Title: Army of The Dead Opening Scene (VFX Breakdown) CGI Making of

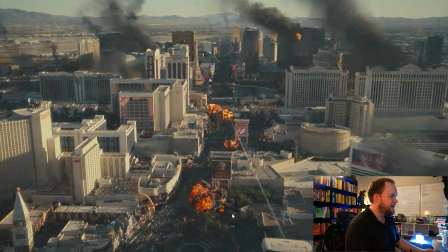And then you got glow and stuff like that. It just doesn't work. You're not going to get that in camera.
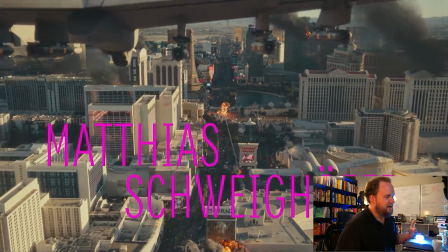So the more that you understand about how lighting and cameras, lenses,
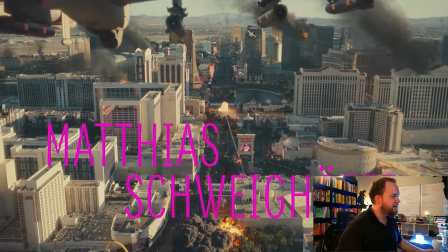camera sensors interpret light and color, the better you're going to be overall at doing this stuff. Little subtle things that you take for granted, but the interactive lighting on the explosion there, because you got to understand, like, explosion or fire is a light source, and because of that, it's going to illuminate everything around it.
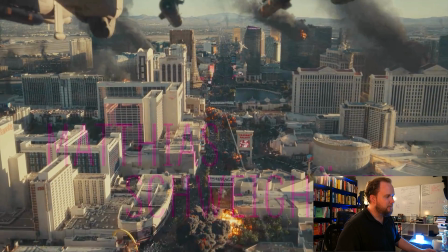Again, daytime, you're not going to see it as much, but you can see, if you look at this area here,
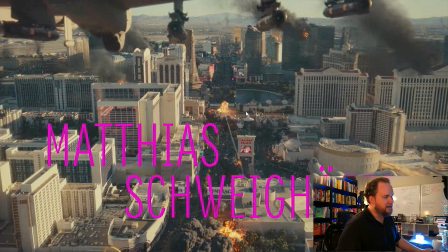as that explosion happens, you gain this interactive lighting pass, and all that is global illumination.
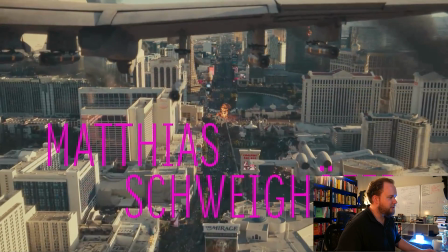But that sort of thing really helps sell the shot. So there's not too much to it, but this is completely digital.
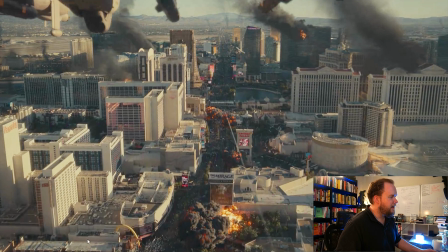You got zombies all populated through there. You got smoke pillars all populated everywhere.
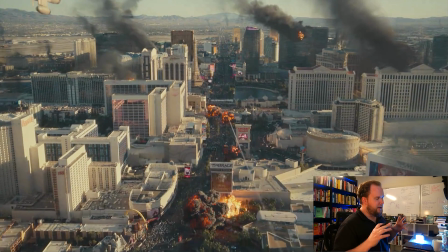It's more, I think, about adding so much to it that a lot of this you don't visually see. You don't get a chance to pick this apart, but the more dense it is with all these things going on, it just really richens the shot.
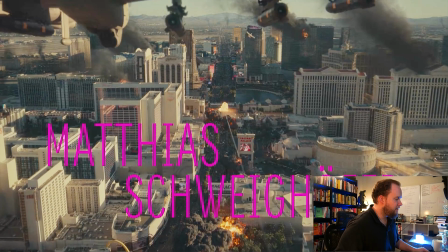So I think this is beautiful the way it's put together, and the fact that it is completely 3D is really impressive as well.
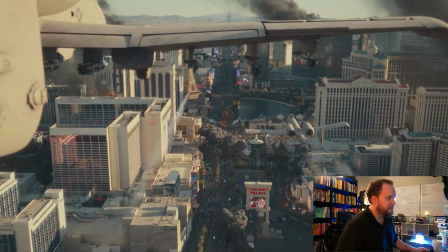But just more from the sheer amount of detail in the data sets and everything else.
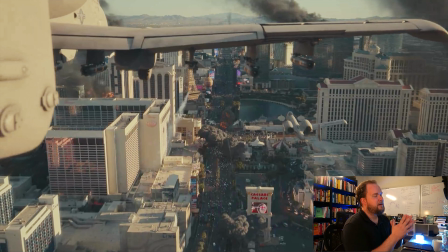And the way that you would do this is that you go through with a LiDAR scanner, whether it's Faro or I'm not sure which one they're actually using, but you go through with a LiDAR, scan everything, but also then do photogrammetry as well. And I'll get into this when we talk about digital environments, but in my experience,
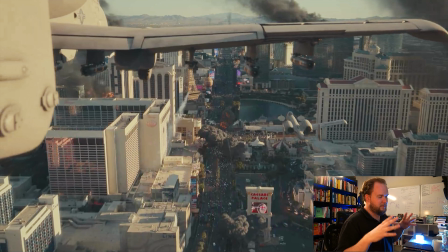like LiDAR and photogrammetry together is kind of the perfect combination, because LiDAR by itself, it'll give you correct, like physically accurate laser data, but it's not very usable.
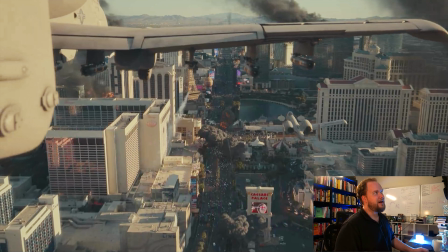If you'll look at it, in fact, I think there's like one of the makings of, like, they interviewed the LiDAR company, and you can see the data sets they were working with, like, they looked ugly, and they were like, these look amazing, and it's just like, no, they look terrible. But you take the point cloud information, and then you run it through like a photogrammetry pass,
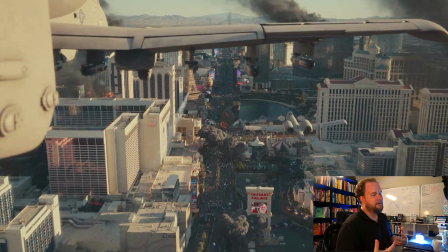and the photogrammetry is taking lots and lots of images to build out a lot of detail, but because it's got the physically accurate LiDAR scan, it's not guessing and kind of like making what it thinks it looks like. It actually has data to work with.
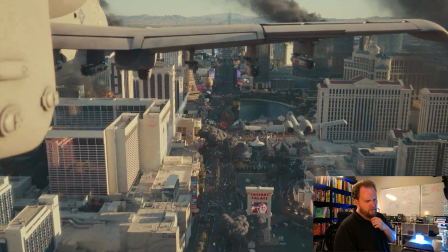And I found even oddly with the iPhone 12, I've got one, I haven't even connected it for being used as a phone yet, but I just got one for the LiDAR. And I just wanted to test it out. We ran some tests for this Warner Brothers show recently, and I was using a $20,000 LiDAR scanner,
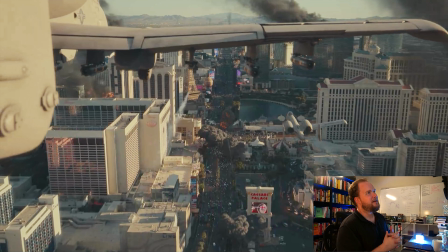and I was comparing it to the iPhone here. And the iPhone by itself, like, it doesn't have much range. It does like 5 feet, but in combination with LiDAR, it was pretty comparable to what you would get from the 20K LiDAR.
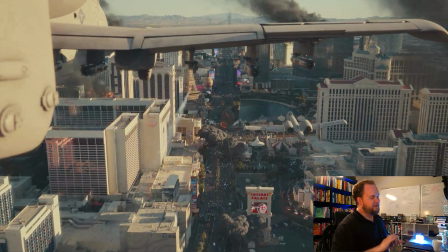The difference is the LiDAR scanner by itself, like, picks up so much. It was picking up the insides of people's houses across the street. Like, it's so accurate, and it's got so much range, but it's just interesting doing the two as a combination.
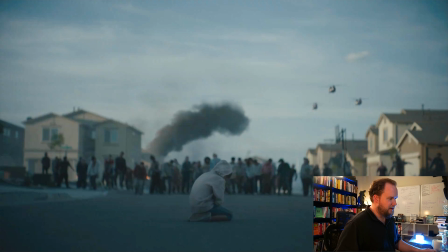So I just figured I'd jump into some of the other sequences in the opening scene. This is just another street shot, so I'd assume they just found some like under development, like suburban area. You're tracking in the shot here, so it's just adding in crowds of people.
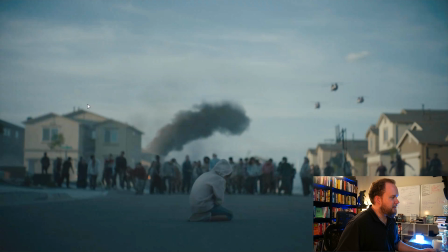I'd say this is all captured in frame. Then you just add some smokestacks, dirty up the shot, add in the CG Chinooks,
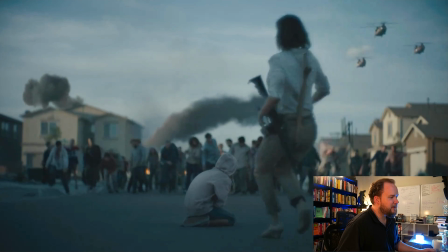and some more CG explosions. That's all it really needs to be.
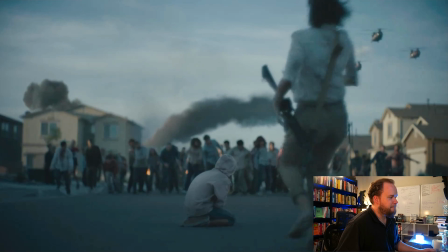So I'd assume that, there's not really any need for digital crowds or anything in these shots at all.
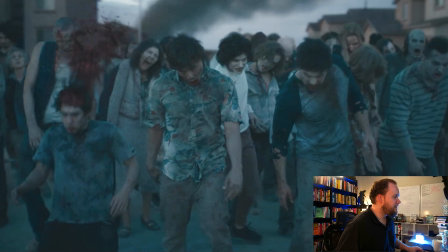And then here's just more squibs.
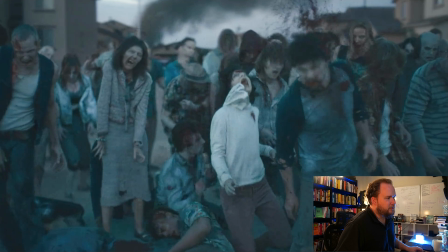And this is what I was talking